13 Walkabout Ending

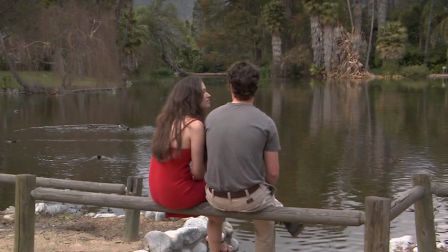So what I did in this particular case is I gave you several different configurations of the exact same shot. Here's one where they're centered in the frame. Now here's one where I pan off to the left side and they become off to the right hand side of the frame.
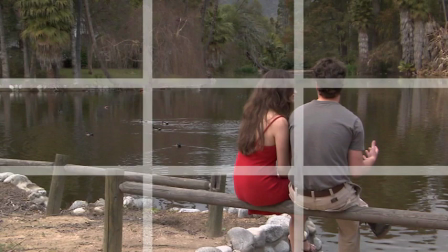Even though they're composed along the line of thirds at this point, it doesn't feel right because they have no face room, they have no look space to the right side.
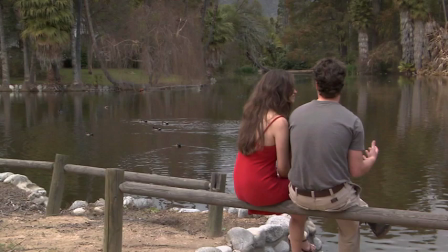They're supposed to be looking off to the right side, and they have no place to look off the right side.
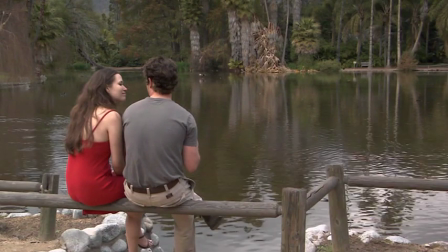So if you pan over to the right side and put them along the left side of the frame, the left line of third instead of the right line of third,
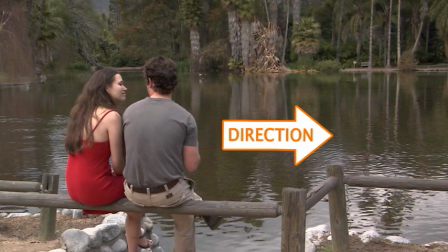they have room to look off to the right side because their bodies are facing towards the right side.
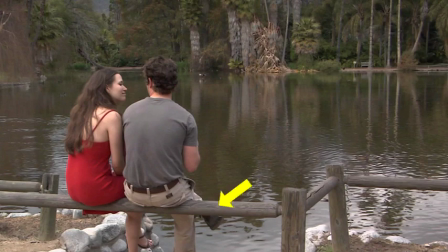And also notice that that particular beam that they're sitting on right there bends forward and then off to the right again, and it makes a really nice frame along the bottom line of thirds that otherwise you'd end up missing.
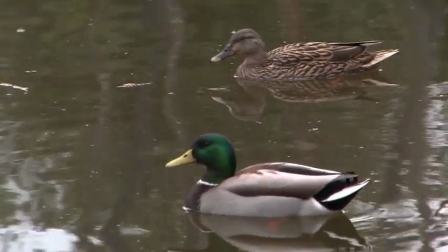And always when you're in a natural setting like this, it gives you a lot of opportunities to get cutaways.
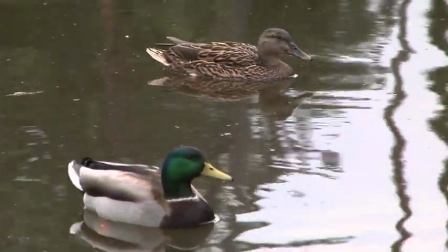Make sure you get your cutaways in order to pace your editing later on in post-production, because otherwise you're going to have to go back to the location if you need a cutaway.
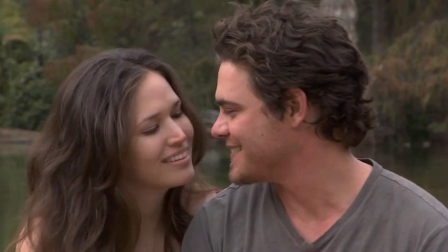It's easier when you're there, just go ahead and swing the camera off, get some cutaways, and be done with it completely.
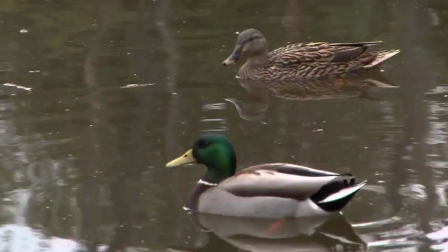One thing that you can also do is when you're editing in post-production, you can either start with the cutaway to establish the location and then go to the master shot,
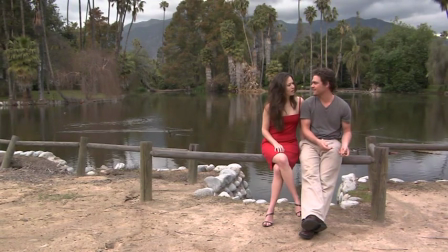whereas the convention is to always start with the master shot and then go to the cutaway. It's up to you, it's a creative choice, but if you start with a master shot, make sure that the cutaway that you're going to cut to, just to say for instance in this case the ducks,
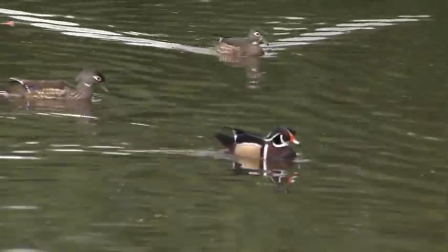they're actually in the frame somewhere, so that when you cut to them it doesn't feel like you're cutting to something that doesn't exist as part of the setting.
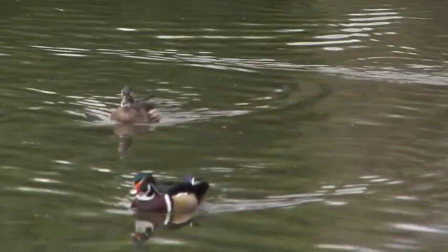Want to make sure to establish the fact that there are, let's just say, ducks in the wide shot,
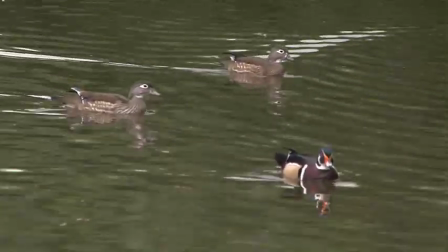and then when you cut to that cutaway of that particular action by itself, you had already established the presence of that action as part of the frame.
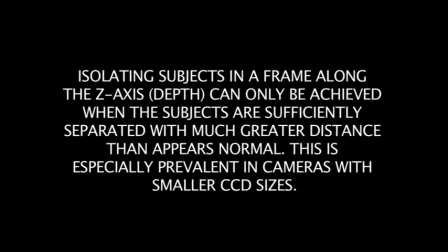Now let's talk about depth of field. We're going to talk about how far away do you have to position actors from each other in order to get them to not be in the same plane of focus. Now notice that what we're doing is we're going to have them walk along the z-axis.
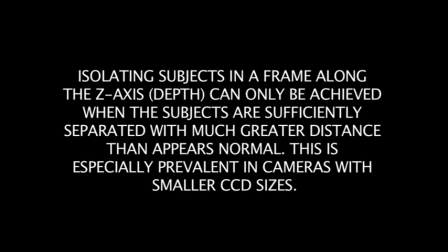So the z-axis, of course, the axis that leads the actor or the performer away from the camera and towards the camera. So in order to separate actors along the z-axis, you have to have them sufficiently isolated from each other so that you can have a different focus for one than for the other that is so different that the other one's going to go out of focus.
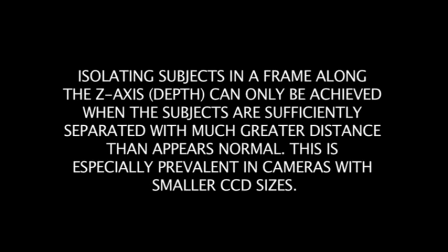This is for your lens and your camera. Every camera, every lens is different.
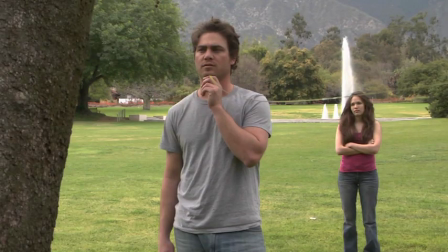And when we actually get started, we will have the lens at maximum telephoto.
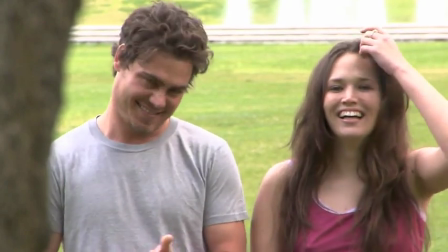And we also had the iris at f5.6 for this particular test, which is kind of like a good nominal type of aperture to have.
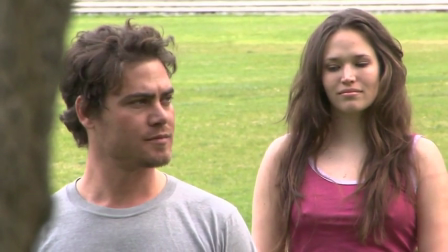So what Jake's going to do is he's going to take a few steps forward, and eventually we're going to do freeze frames to show you exactly what he looks like at each particular
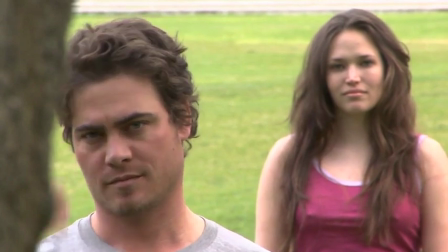position that he stops at and how far he is out of focus from Rachel.
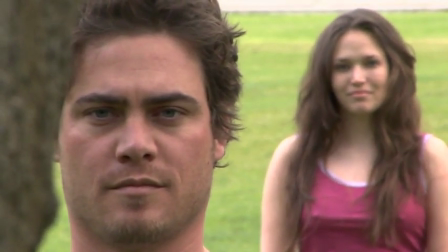And remember, every time he walks forward, he's separating himself from her along the z-axis into a whole different plane of focus.
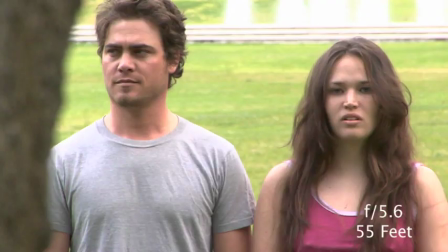So let's go ahead and get started. At 55 feet, they are at f5.6, well in focus with each other, of course. They're standing side by side, and the tree is completely out of focus.
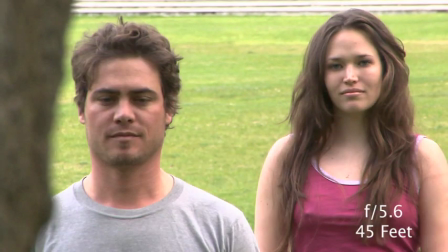When he steps forward to 45 feet, so there's 10 feet in between them right now, they're still pretty much in focus with each other.
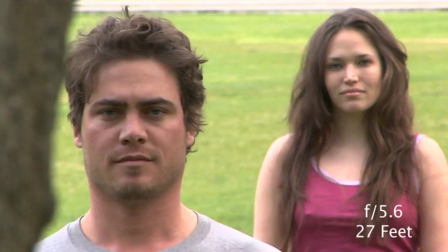The tree is still way out of focus. At 27 feet, we're starting to see her go out of focus. So he is 27 feet away from the camera. He is about 25 feet away from her.
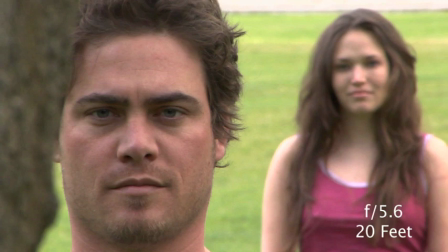When he steps forward to 20 feet away from the camera, he's going to be about 35 feet away from her. She's very much well out of focus. So this would be characterized as being two completely different planes at this point.
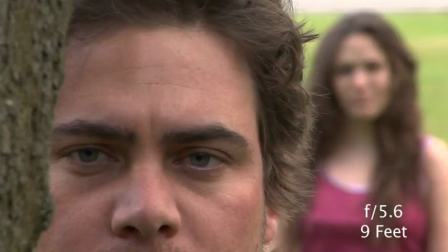When he steps forward to 9 feet, he's almost at about the same plane of focus as the tree, and she is completely out of focus, completely blurred in the background because there's over 45 feet between them.